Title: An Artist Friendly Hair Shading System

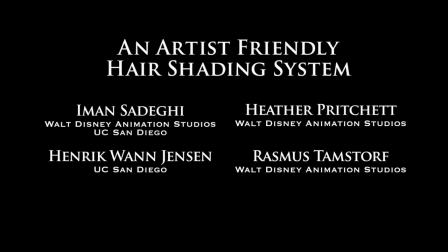This video presents some of the results obtained with our artist-friendly hair shading system.
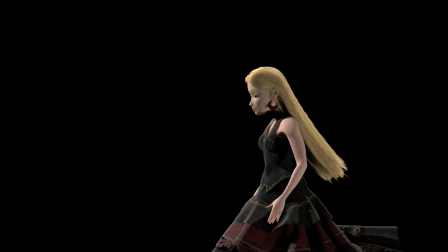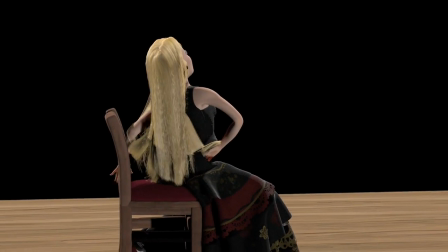Shaders are often evaluated based on a static pose and with default lighting. However, a critical component of the success of a shader in a production environment is how well it holds up under animation and under different lighting conditions.
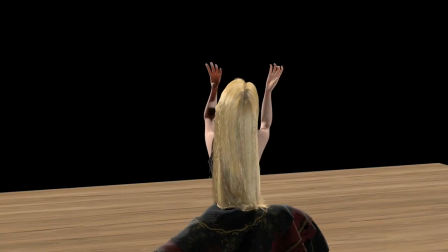This first test shot shows that the overall appearance throughout the shot is consistent and changes appropriately as the dancer moves relative to the light.
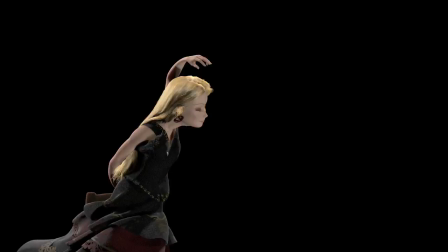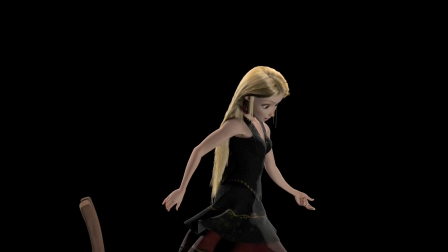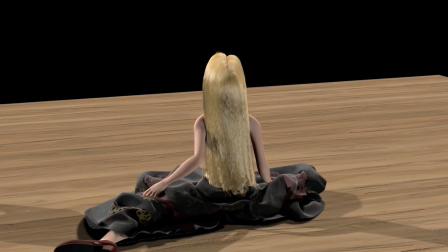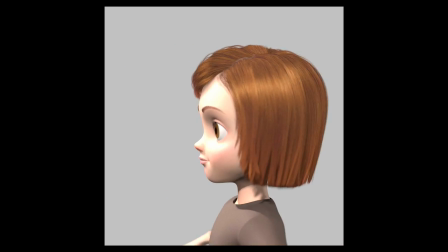Another critical component required to get a new technology adopted is to show that it is at least as good as what came before it.
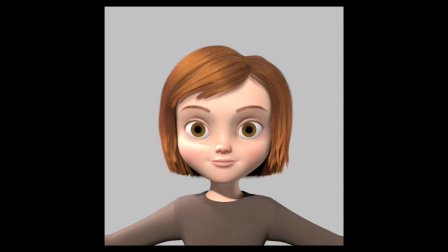To show this, we used the character Penny from the animated feature film Bolt.
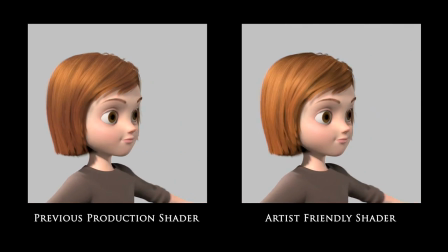Using the standards from that time, Penny's appearance, especially her hair, went through a considerable amount of tuning.
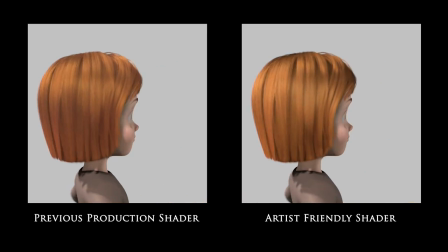Using our latest shader, we were able to approximate that material with little effort.
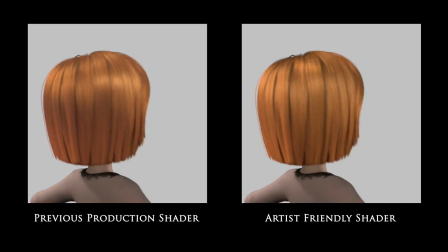While this is not a pixel per pixel match, it does replicate the art direction and the overall appearance.
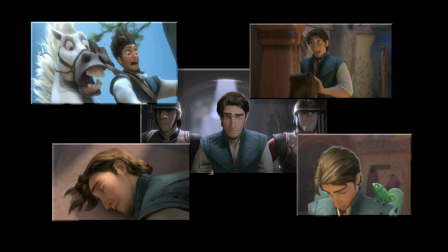Next we'll look at a sequence of shots with a character, Flynn, to show that the overall appearance holds up under a variety of lighting conditions.
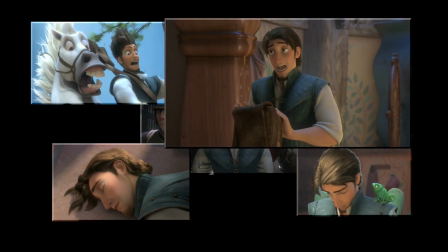We asked the lighters about any challenges they might have faced while working on these shots.
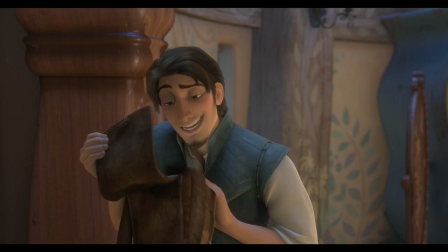For the most part, the hair model responded as expected to the lights being used for the surrounding environment.
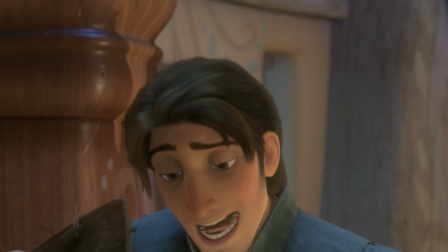The first shot here was very easy to light and required no additional tweaks. The hair is picking up the low lighting in the room exactly as expected.
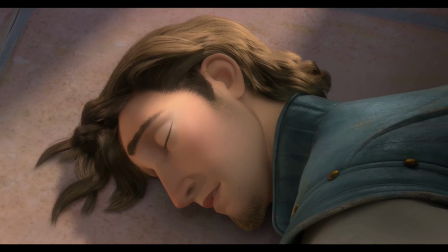This shot was slightly more complicated. The golden highlights in Flynn's hair required some adjustments to the primary highlight in order to meet the art direction. In addition, some of the multiple scattering components were turned down to create sharper contrast between the hair color and the highlights. However, all these adjustments were easy to make.
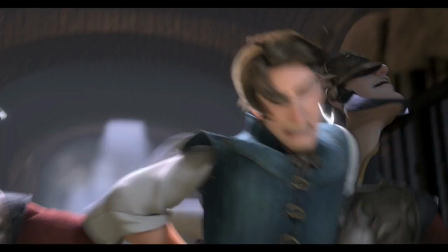As Flynn emerges from shadow into light, the specular components lighten appropriately.
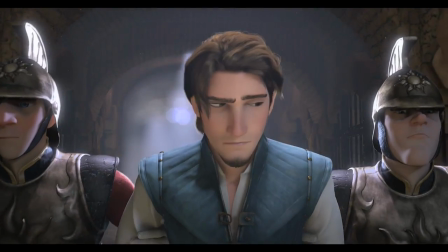Yet the overall color remains dark for a dim interior.
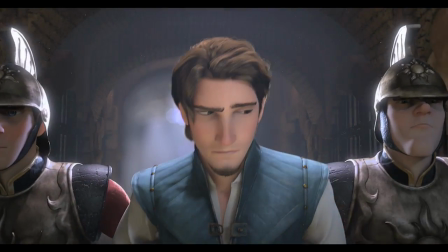Our shader setup allowed the artist to break out separate components for multiple scattering and single scattering.
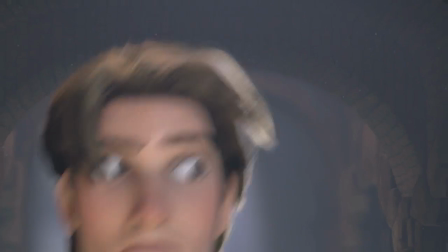These could then be adjusted in the comp for very specific effects.
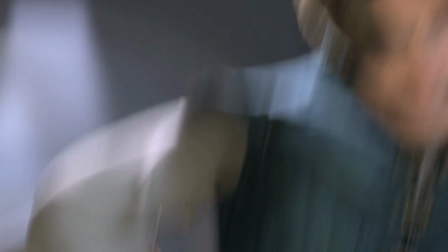In this case, the halo effect caused by a strong rim light and carefully adjusted transmission enabled Flynn to pop out from the shadow.
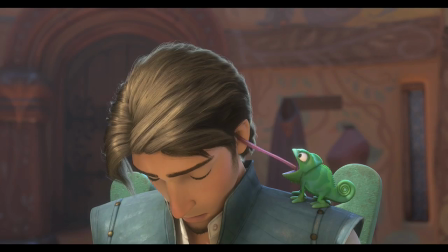The strong sunlit highlight and faint blue halo in this shot turned out to be all about light placement, with very little need for tweaking. With the lights at the right angle, the hair model reacted as expected.
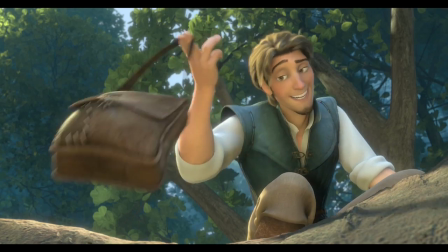In this outdoor shot, the single scattering components are very bright and golden due to the strong directional light illuminating the entire shot.
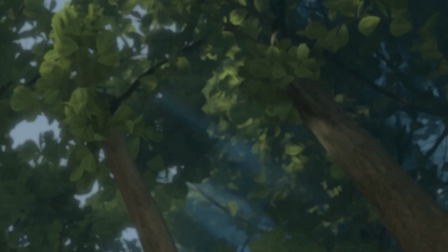No additional adjustments were needed to produce this effect on the hair. Both Flynn and the horse are using our hair model.
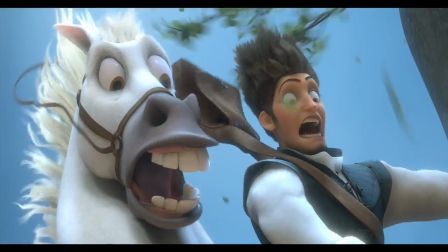In the shot, they are falling in the shadow of a cliff, so they're lacking the strong direct sunlight.
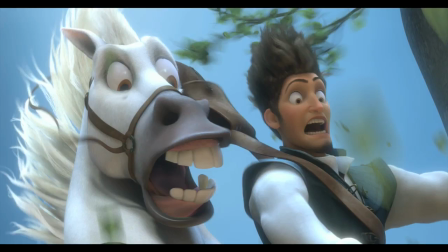Despite the differences in hair colors and length, everything feels as though it's in the same world and the same light.